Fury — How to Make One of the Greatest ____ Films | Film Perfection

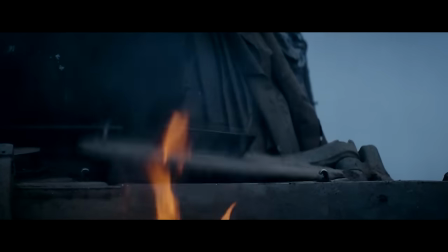Instead, for the entire third act, we use it in a variety of ways to fight an SS battalion.
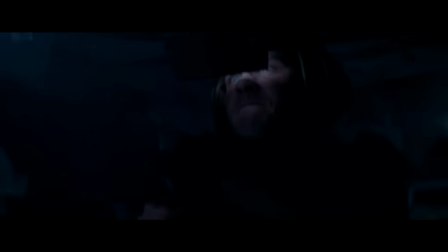That means using the main cannon. It means using the mounted MGs. It means using a variety of ordnance like white phosphorus.
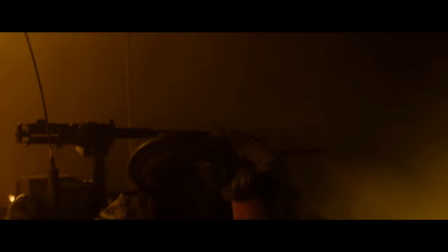Order, 4 rounds of Willy P. It means having to climb outside the tank to rearm on ammunition,
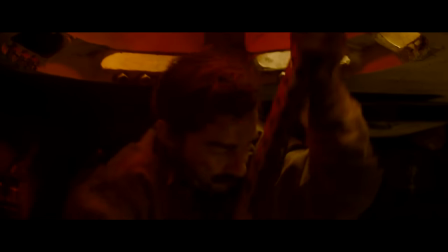and having to keep the enemy back while repurposing the top-mounted 30 cal, and having to deal with the anti-armor weaponry from before.
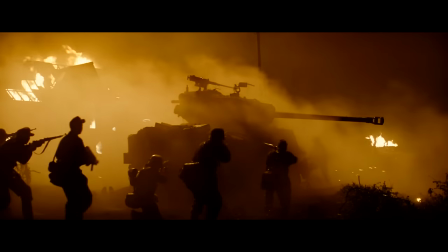Overall, the finale revolves around the hard reality of being stuck inside this armored
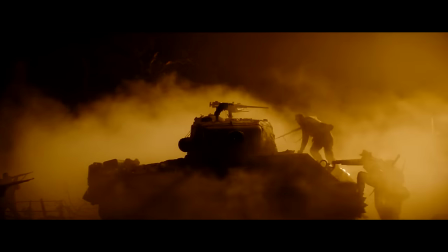coffin with no chance of escape and the challenges and choices it brings.
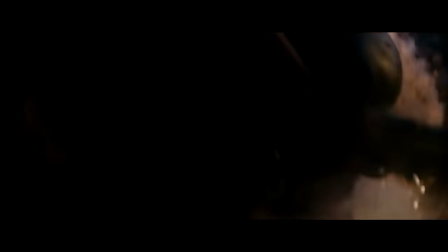It is tank warfare for like 20 minutes straight, yet it never gets stale because it keeps evolving.
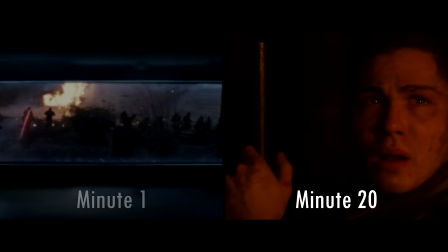I want to surrender. Please don't.
To be very direct with you, whatever angle you choose,
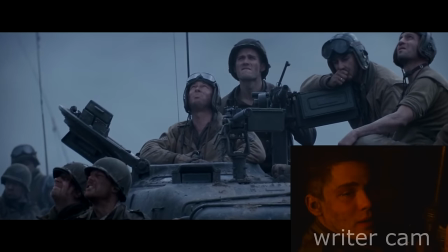there will be tough writing times where it seems like you can't think of anything more to do with it and where it's tempting to stray away from it just for a bit.
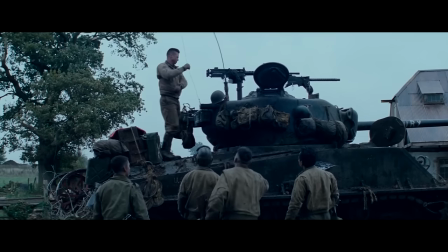But as Brad Pitt would say, please don't. Be faithful to your specialty and honor the promise you've made to the audience.
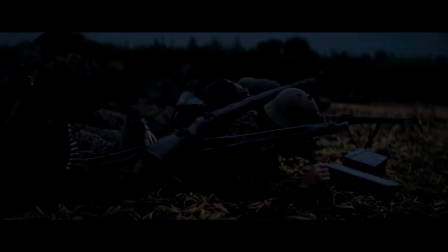A war movie where a team of heroes fights a battalion of enemies that can be found anywhere.
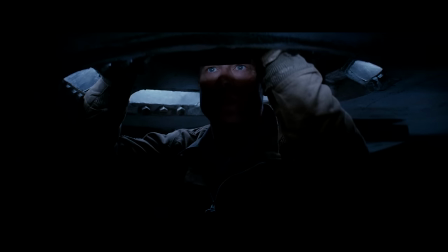But a war movie where a team of heroes fights a battalion of enemies while stuck inside a metal coffin,
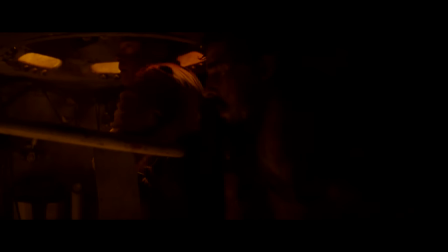that is pretty much exclusive to Fury. And as I keep saying, exclusivity is of use only when used.
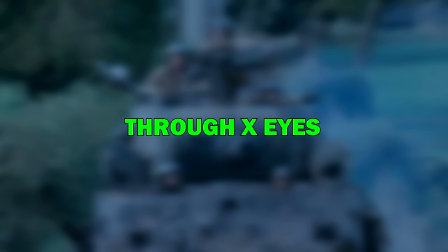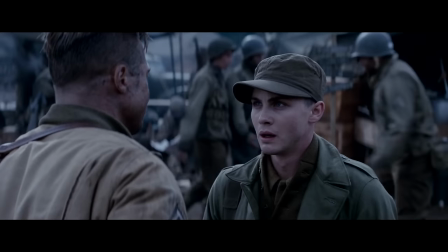The third key thing Fury does is choose a human angle to tell the tank angle story through,
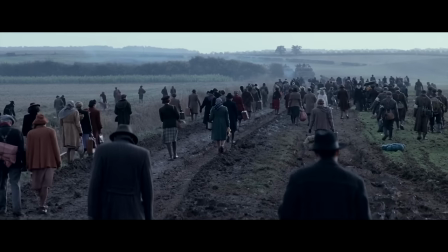to add that extra bit of emotional specificity. What this means on the surface is that each crew member has their own label-like gist,
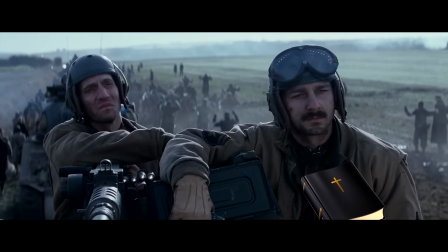which helps them stand out as more than just soldiers in a tank. There's the religious believer, the loudmouth hillbilly, the cool-as-a-cucumber Mexican,
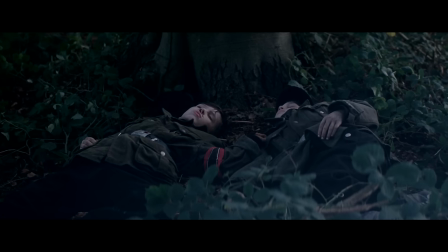and the righteous leader tormented by his duty of keeping his men alive in an unrighteous world.
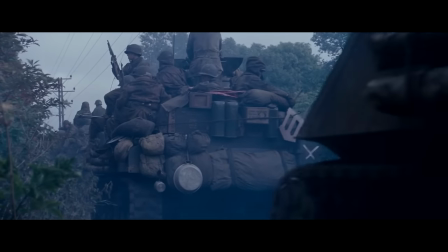As I've discussed before, labels like these aren't a substitute for character development,
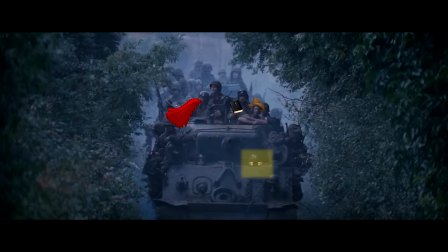but they do help to quickly distinguish your characters and to generate the content of character scenes.
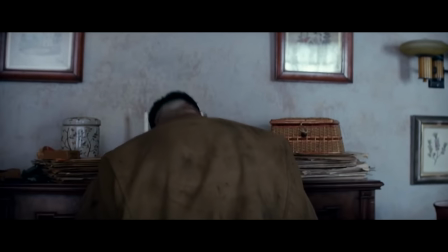There's a scene where the loudmouth doesn't know how to be civil around civilians. That's the conflict and the drama.
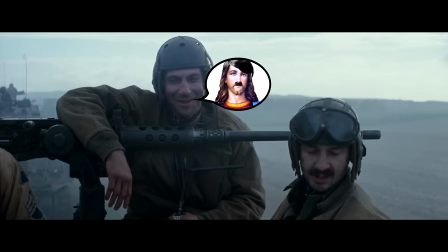There's a scene where the believer gets tested on his beliefs. That's the conflict and the drama and the comedy and everything.
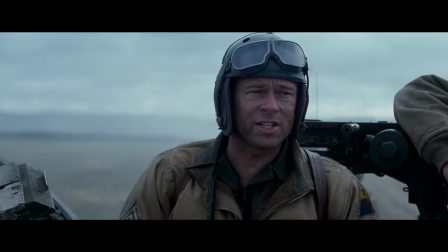That's the scene.
Boy, do you think Jesus loves Hitler? We've been talking about the same dumb shit for 3 years.
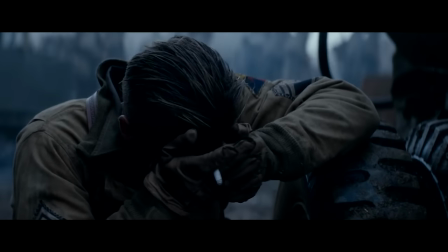You know I- It's who and what these characters are that shapes what their scenes are.
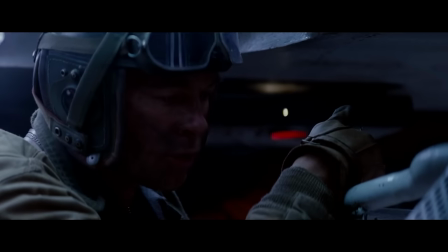Very helpful. Vámonos, cabrón, vámonos. Hey, you want to talk Mexican? Join another tank, Mexican tank.
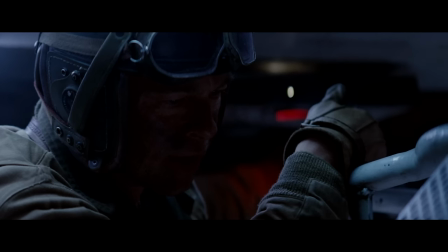This American tank.
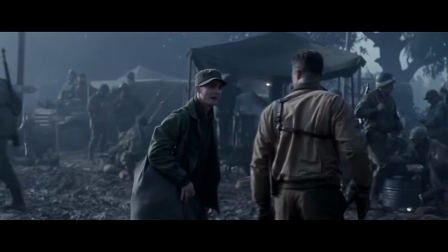But the most important character here is the new recruit, Norman, who has never seen war and yet now must fill the seat of a veteran who was lost to war.
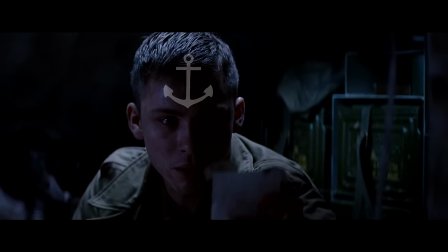Norman is what you'd call the anchoring character, the emotional angle you're taking with your tank angle story.
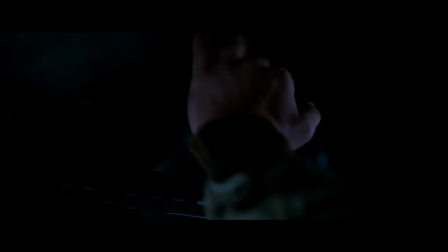Early on, for example, there's a scene where Norman sees some German kids running in the woods and doesn't shoot because they're kids and he's never shot anyone,
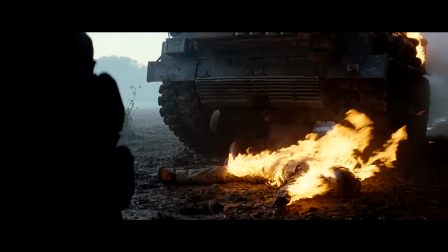which he, along with the audience, must soon face the consequences of.
That's your f***ing fault.
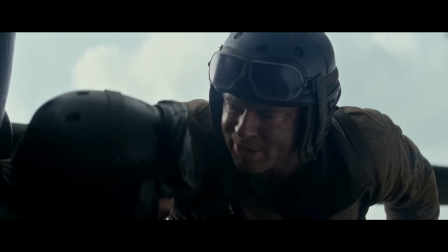I don't care if it's a baby with a butter knife in one hand and mama's titty in the other. You chop him off! Yes, Sergeant!
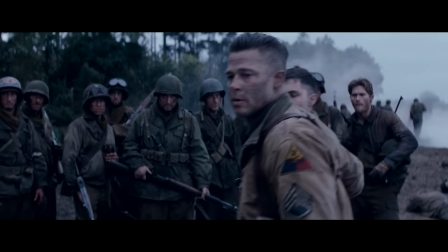Later on, after the German tree line forces have been wiped out, Norman gets taken out to a POW to shoot him because,
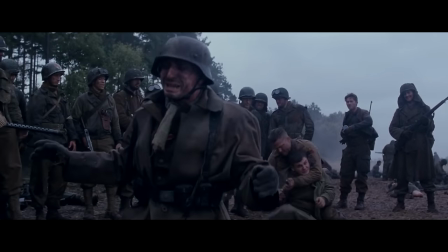as Brad Pitt puts it, their crew needs killers to stay alive. Which hammers in the notion that there are no basic heroes and villains here.
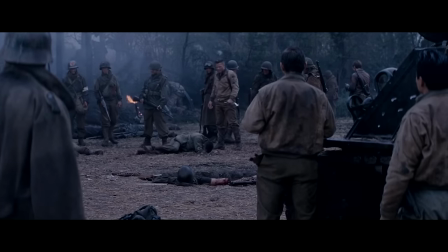It's just people killing people. I mean, at one point, after we've liberated the village,
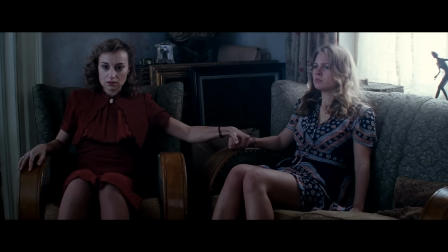there's the scene where Norman and Brad Pitt bust into an apartment to find these two Fräuleins and then just gonna play house for a bit.
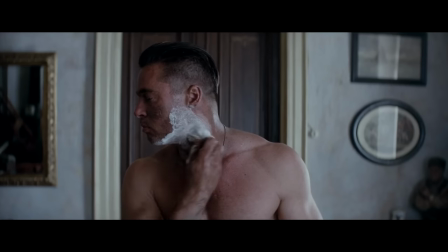Brad Pitt shaves his beard,
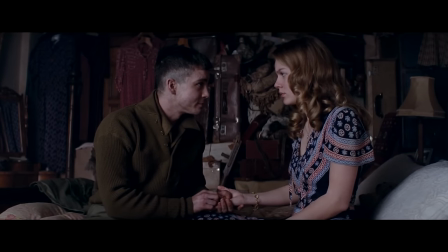Norman plays the piano with the girl and is then forced into the bedroom with the girl where they get a bit closer, after which they all sit down to eat.
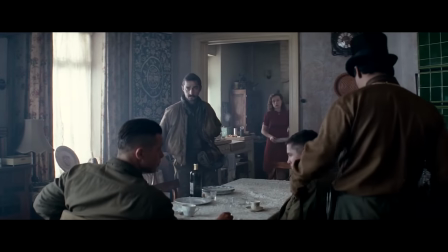I mean, it goes on and on and on, to the point where you start to wonder what the point of it is.
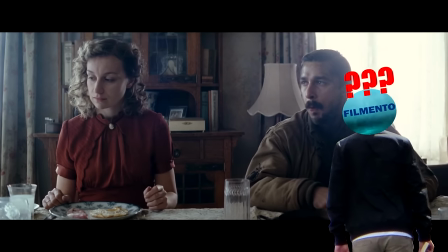Why am I watching these soldier heroes hanging out with random German women? What is going on here?
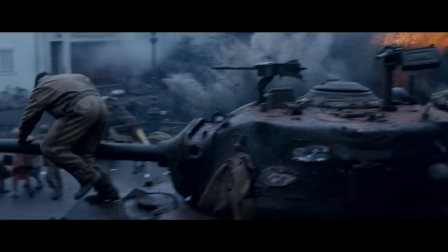Breakfast!
Well, as they prepare to head out, that point is delivered with a bang, in form of enemy mortars.
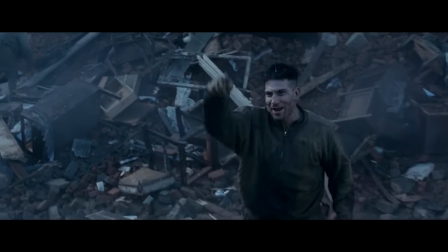You don't raise her up, Norman? Get your ass back up! How you doing? Come on!
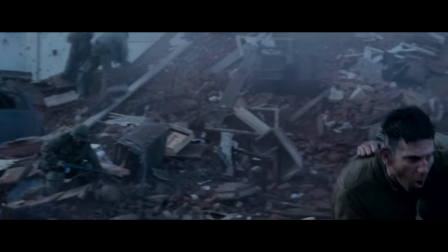Get it! It's cold war! You feel it?
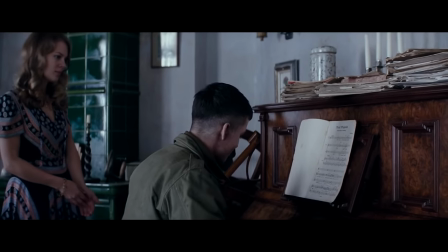Yeah, the point of this long house sequence is to show that there is no point, not in war. There was absolutely no reason for this girl to die.
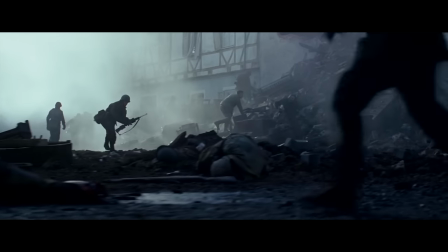Nothing of real meaningful value was gained by anyone with the fact that these mortars rained down to, in the process, blow her up.
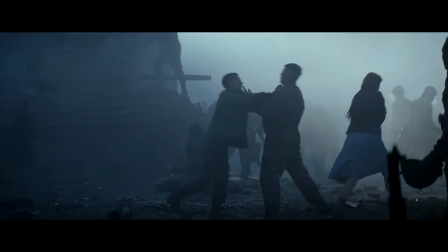That's the emotional angle the movie is taking and sailing through the shocked, innocent eyes of Norman.
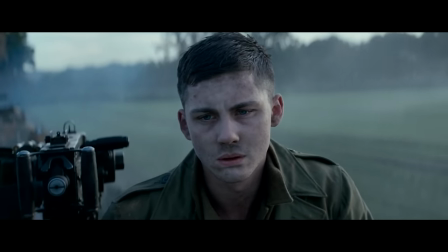That a lot about war is meaningless and that war never changes.
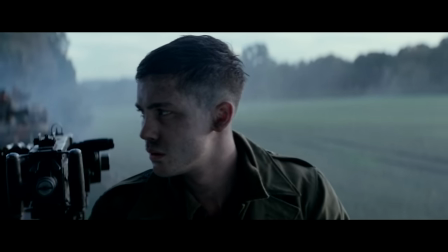It will end. Soon. But before it does, a lot more people gotta die.
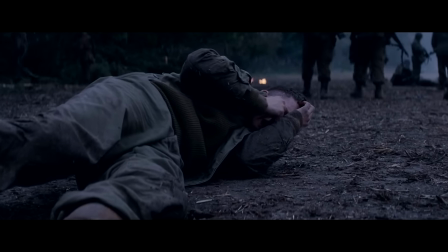And the reason this choice of human angle is vital is because it ultimately defines what kind of movie you make.
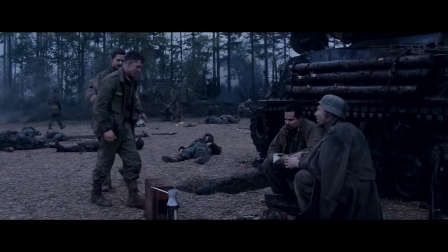This is a tank movie, yes, but there can be many types of tank movies. Fury without Norman would be a very different experience.
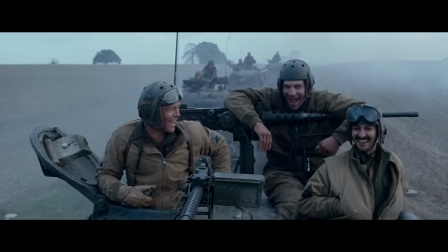It'd feel more like a deadly road trip in Germany with the boys. You can call it tone or whatever you want,
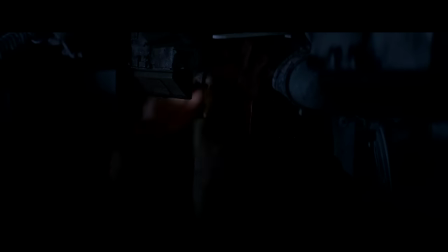but it all comes down to the question of who is the character sitting in the tank and how do they view this world of tanks? I mean, this world of War Thunder. Are they comfortable with it or not? Are they skilled in it or not?
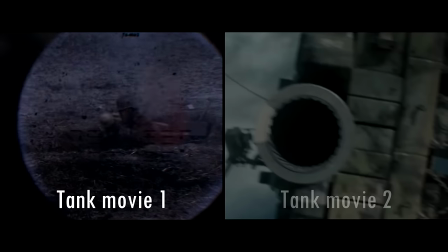Whatever. There's a big difference.
Do your job! Do what you're here for!
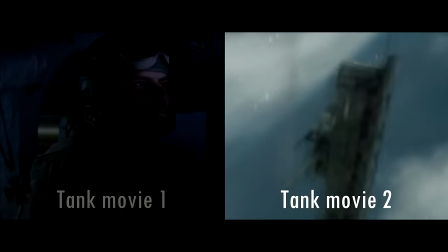Who's loading the gun? This guy, 12 o'clock, You can't fire a tank, fool!
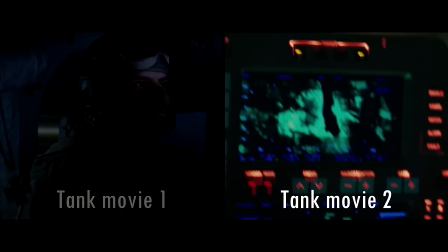Rotate 16 degrees! Fire!
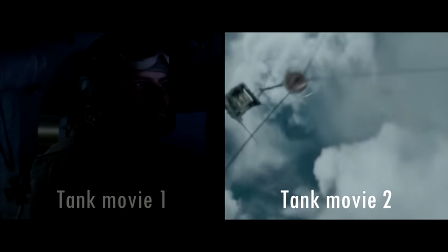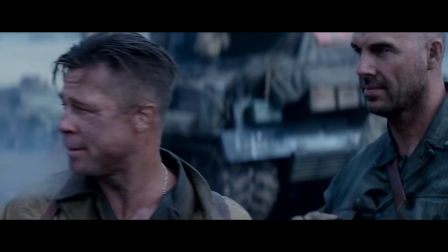As a whole, two things I want you to do. Firstly, to make your movie stand out in a genre, select a genre angle of what it is,
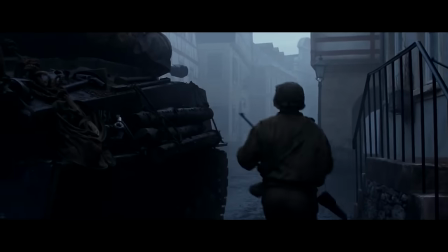set specific rules and perimeters within that angle and use them, do not stray away from them, and be mindful of what kind of human eyes you're looking at that angle through.
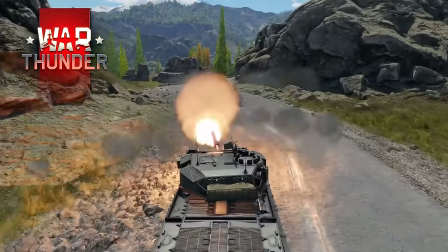After that, also check out War Thunder to get a very cool vehicle war game to play.
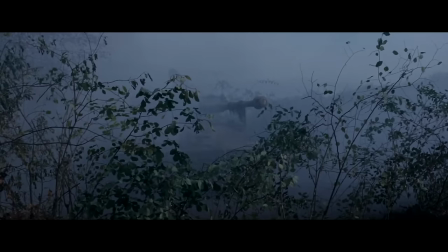It's kinda like Fury as a game.
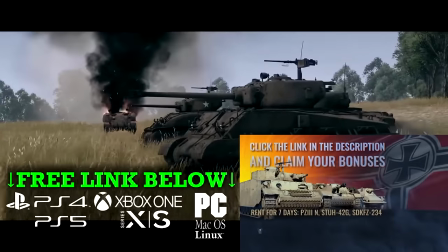They made this video possible, so check out the link below to play for free, and I'll see you later, Tiger.